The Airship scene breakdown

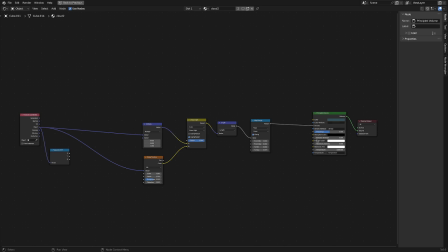[4:07]
It's basically a bunch of parameters saying where you don't want the clouds to be and then that just goes right into the density of a principled volume.
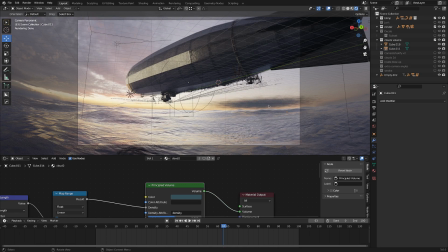[4:15]
I really didn't use a whole lot of this type of thing for clouds because once again it takes a really long time for my computer to calculate where the light goes through them and so what I spent a lot of time working on was these two-dimensional clouds.
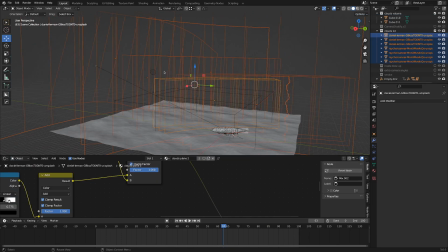[4:29]
There's a couple image textures I used of just really dark stormy looking clouds so you can see the image texture is going right into the translucent here,
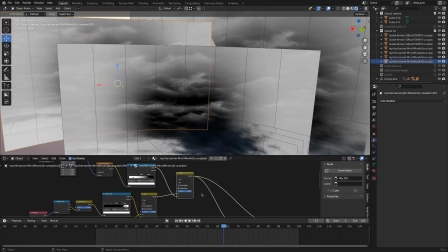[4:37]
and then there's a whole bunch of math nodes. You can see the white part feeds into a mix node that just makes it transparent,
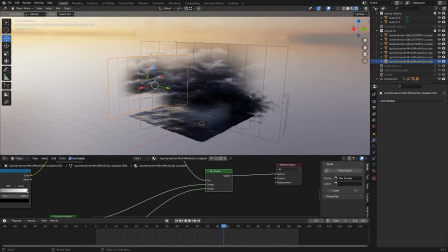[4:45]
so I'm just kind of fading out where I don't want the image to appear.
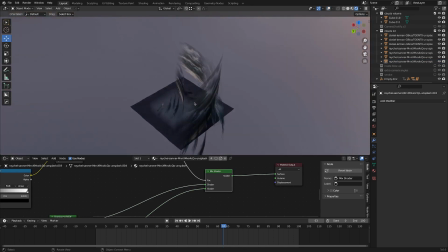[4:50]
And it looks a little bit wonky when it's all out of perspective like this, but from the camera view, kind of looks like a nice big storm.
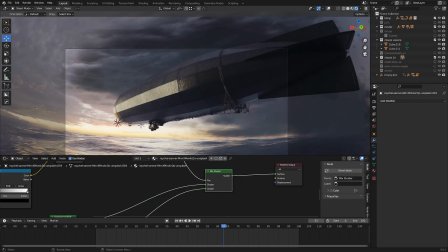[4:57]
Okay, so that's all of the environment that this blimp is inside.
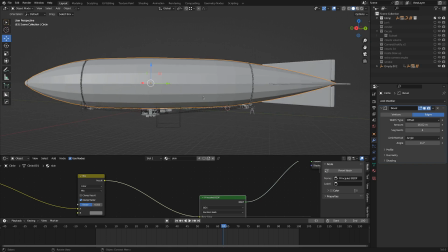[5:00]
Now, this guy took me a little while to make a lot of it was kit bashing and actually if you look at this model I was trying to make it look
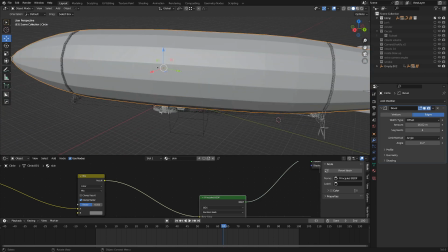[5:08]
like it wasn't CG because this really flat panel look is kind of a digital look to it but looking at reference I
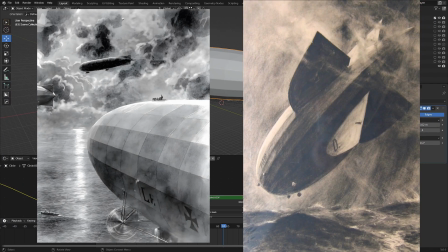[5:17]
saw that you actually kind of get that look when you're looking at real dirigibles so
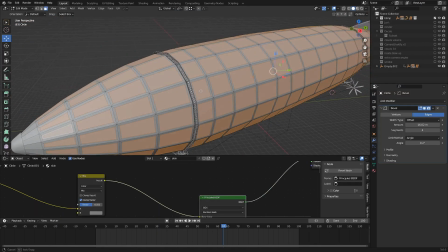[5:21]
I was going into depth to see if I could add more like kind of ribs to that,
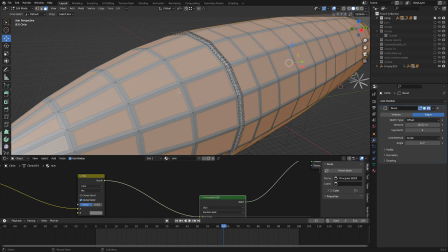[5:26]
or what I could do to make it look a little bit less digital.
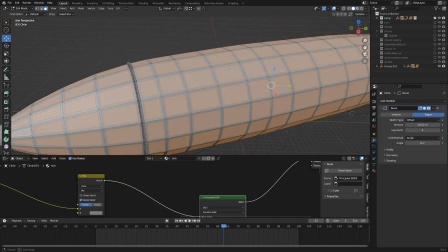[5:30]
And so I ended up in setting a lot of the faces just to add a little bit more resolution to them, and I put a lot of work in on the shader, which you can see here.
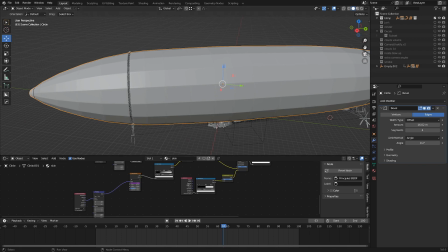[5:39]
And a lot of that is to get kind of animated noise textures to ripple along the sides of it.
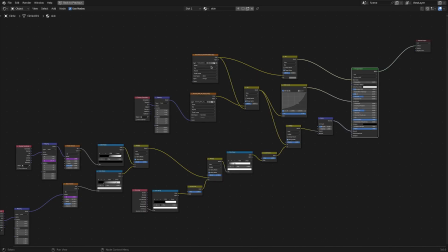[5:45]
Just kind of a big overview of this. You can see we've got lots of kind of grungy textures, and then we've got all of those animated textures.
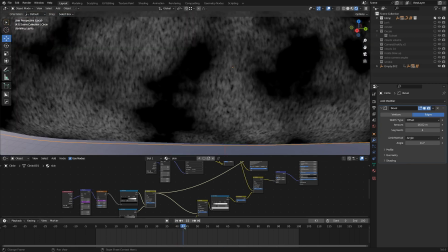[5:52]
Okay, yeah, so that's these noise textures that are just kind of rippling along the skin just to make it look like there's a wind,
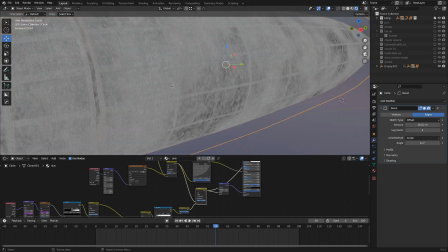[5:59]
and I ended up mixing that with some kind of pointiness nodes and a little bit more of a cloth texture just to get more of that rib detail.
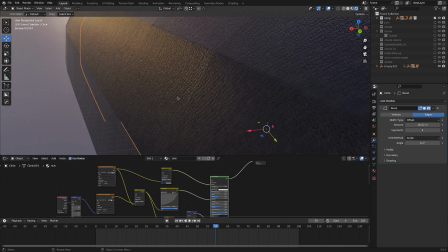[6:05]
You can see close up it looks a little bit more clothy. The wrinkles didn't end up super prominent.
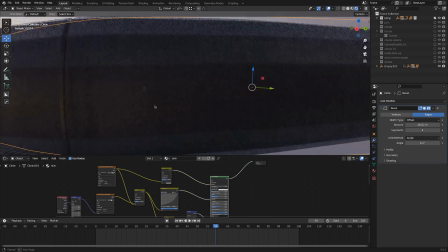[6:10]
Kind of wanted to avoid doing too much to that, so this is kind of what it ended up looking like. Now you can see there's several other elements.
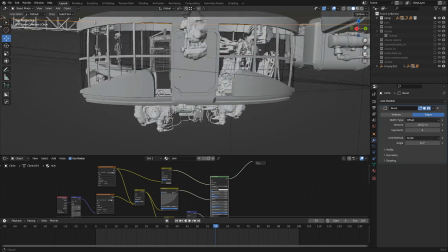[6:16]
We've got the kind of gondola thingy in here,
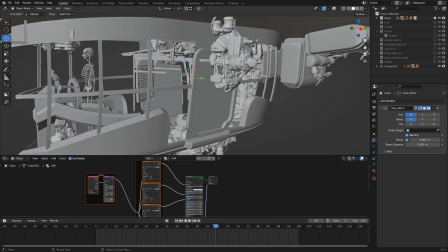[6:19]
which I spent a bit of time kind of modeling from scratch, and then I just threw kitbash details all over.
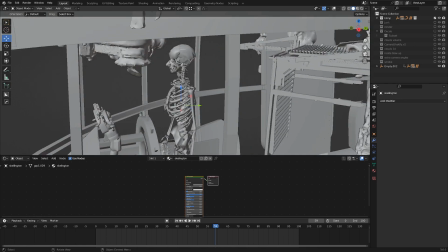[6:27]
You can see we've got our little skeleton guy piloting it. And then I also put in some detail on the ends here.
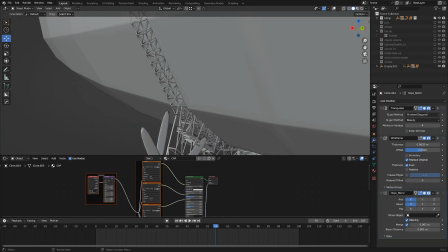[6:35]
Once again, more kitbashing. A lot of what I ended up doing for the frame of things was in edit mode,
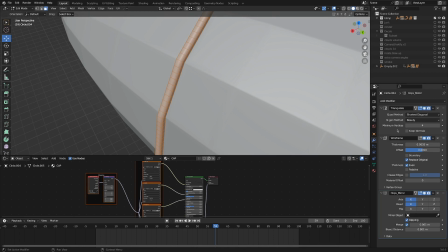[6:42]
I would just have this boxy chunky detail that I triangulated, and then set the wireframe modifier, and that's also mirrored.
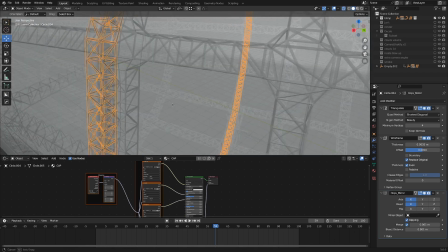[6:50]
So it just ends up looking kind of like this truss element, which actually is inside it as well,
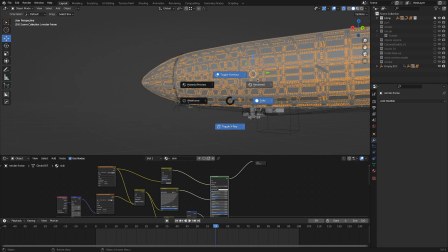[6:56]
because I kept wanting to get away from that look of it being just a really smooth CG object.
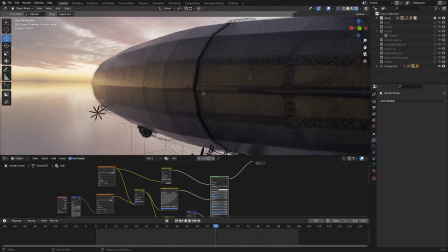[7:03]
So when you look into the light, you can actually see through the transparent skin, it's under skeleton.
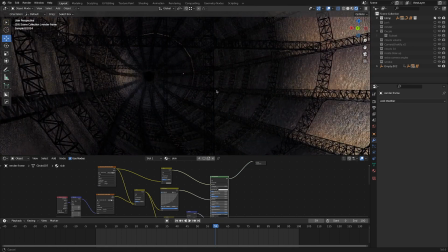[7:09]
And actually, this is one of my favorite views from inside of it.
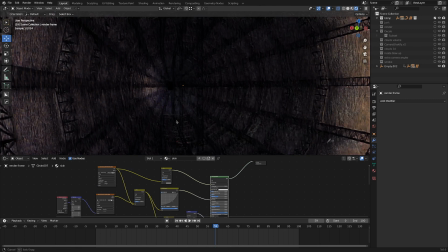[7:13]
And I kept trying to think of how I could find like a nice composition inside of here and put that inside the animation, but in the end that didn't really end up happening. So yeah, that's a lot of what went into the blimp. Okay, quick edit. That's the second time I used blimp instead of zeppelin or dirigible.
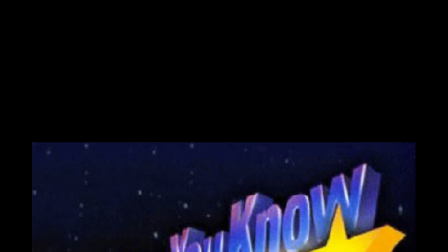[7:29]
Dirigibles and airships are steerable craft that are lifted with gas, I believe.
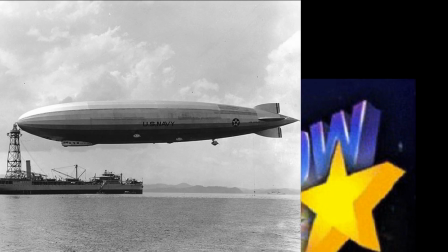[7:35]
The difference between a zeppelin and a blimp is how they're structured.
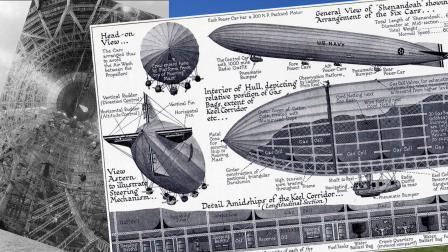[7:38]
So a zeppelin has an interior frame that holds its shape together, while a blimp's shape is held together by the pressure of the gas inside.
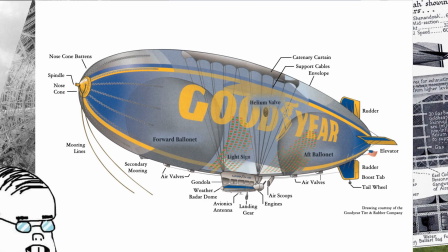[7:44]
So while it's fine to either call a blimp or a zeppelin a dirigible it is not fine to call a zeppelin a blimp which is what i just did
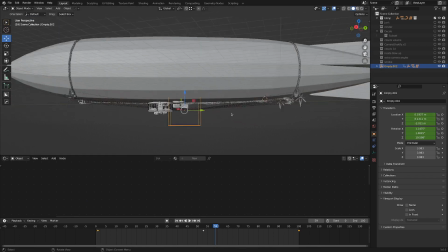[7:52]
everything once again is parented to this empty so that it can all rotate together now moving on to the kind of rendering side of
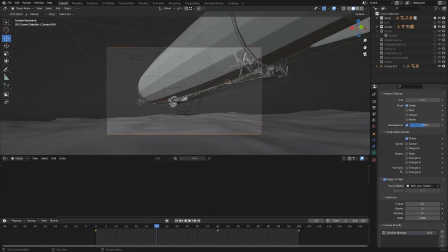[8:00]
things you can see for the camera i did add a little bit of that nice out car window camera shakeify and i've got a tutorial for that that i can link in the description wonderful add-on adds a lot of realism to a scene i ran into another problem once I got the
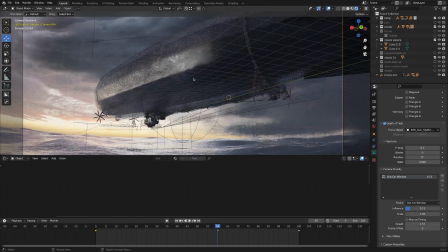[8:16]
clouds working, and that problem was that all the detail that I put into the under skeleton really wasn't showing up,
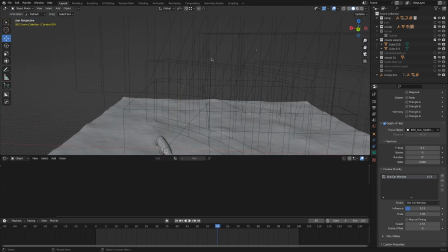[8:22]
and so in the background here, when it comes to lighting, you can see there's this really gnarly point lamp,
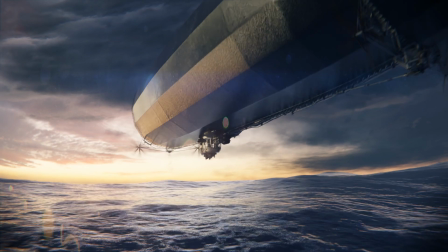[8:28]
which just kind of streaks across the scene, and that is actually lightning.
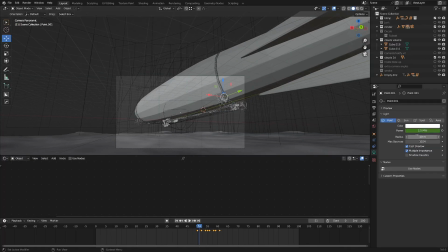[8:33]
So you can see it's keyframed here to start moving along, and it goes up to 1.5 megawatts, I think is how much that is, which is absolutely ridiculously lessly bright. Oh, it goes up to three megawatts.
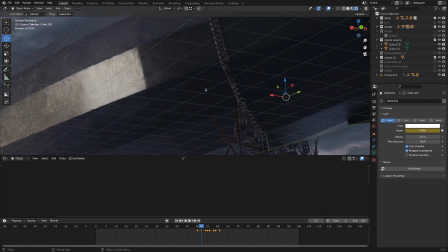[8:46]
It's really lighting up the clouds and the scene, even a tiny bit of the interior skeleton of the dirigible.
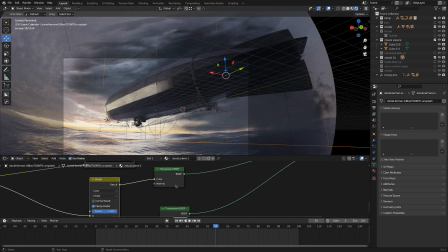[8:52]
Now, since the cloud shader was all set to transparent, a lot of that light was kind of shining through the clouds and bouncing around.
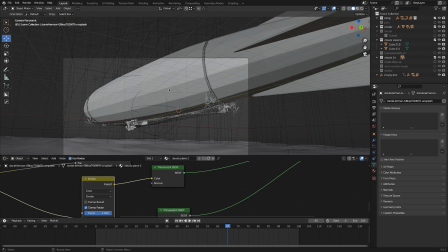[9:00]
So that ended up also giving a lot of depth to the scene, which I was pretty happy with. Now, the final crazy lighting trick that I put in was actually inside of the dirigible.
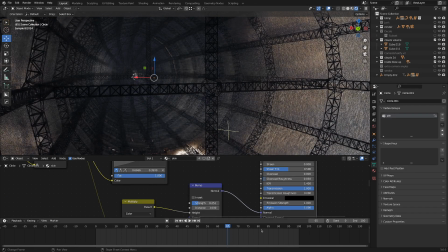[9:09]
You can see towards the end, there are all these point lamps inside, which just got, once again, pretty ridiculously bright.
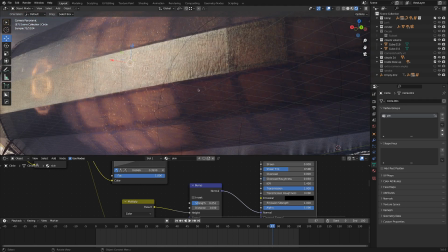[9:16]
Part of this was to kind of show off the interior skeleton that I had for the ship,
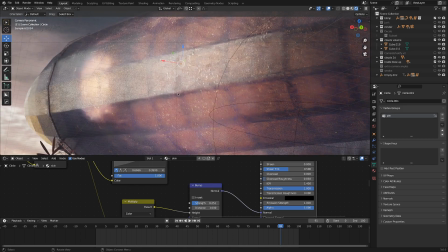[9:21]
and another part was kind of the homage to the Hindenburg blowing up, which is horrible, but also looks really cool.
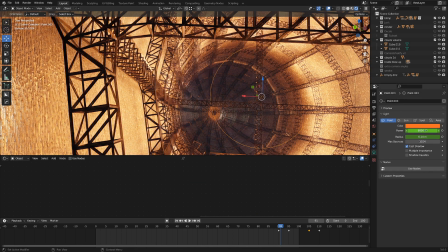[9:29]
So I went ahead and animated these point lamps. You can see those are getting pretty intensely bright, and also I've turned up the radius there.
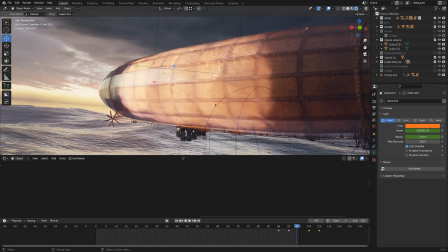[9:36]
That just kind of has this nice fireball-y gas effect from the outside of the transparent skin.
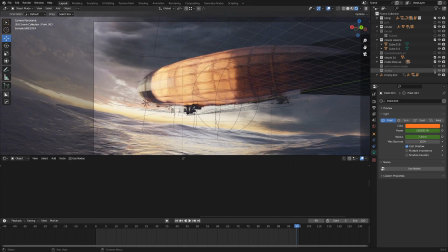[9:42]
Now the final part of the scene that I'd like to share is a couple of elements here that I put in.
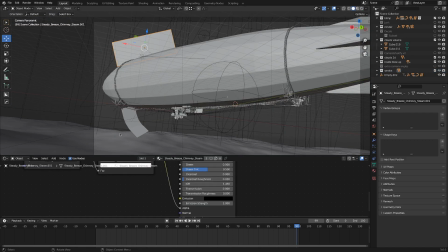[9:48]
You can see on the smoke layer, there's quite a bit coming up from the top and a little bit drifting down from the bottom,
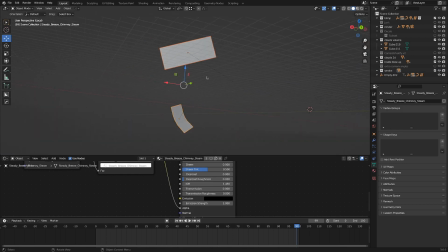[9:53]
and if we take a look in material preview mode, we've got the top one kind of spewing black smoke from the top as if there's like a fire about to happen. And then along the bottom, it's a little bit difficult to see, but it's actually kind of supposed to look like ballast being emptied out,
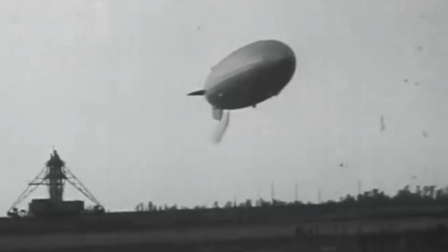[10:12]
which is like how dirigibles lift, is they take on a bunch of water at the start of the voyage,
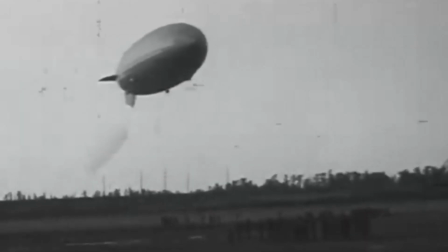[10:17]
and then by dropping it, they can go up higher. But yeah, those are the final two elements.
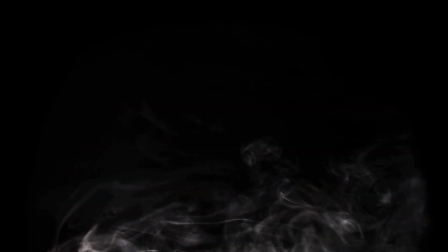[10:20]
If you want to get your hands on a pack of elements like these, there's actually a free pack of those that I'm offering, and there's a link in the description for that.
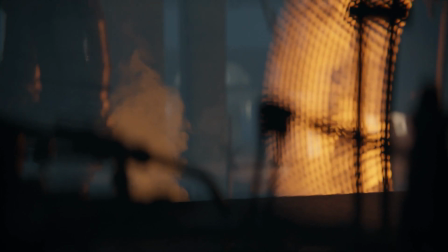[10:27]
But yeah, I'd say that's pretty much it.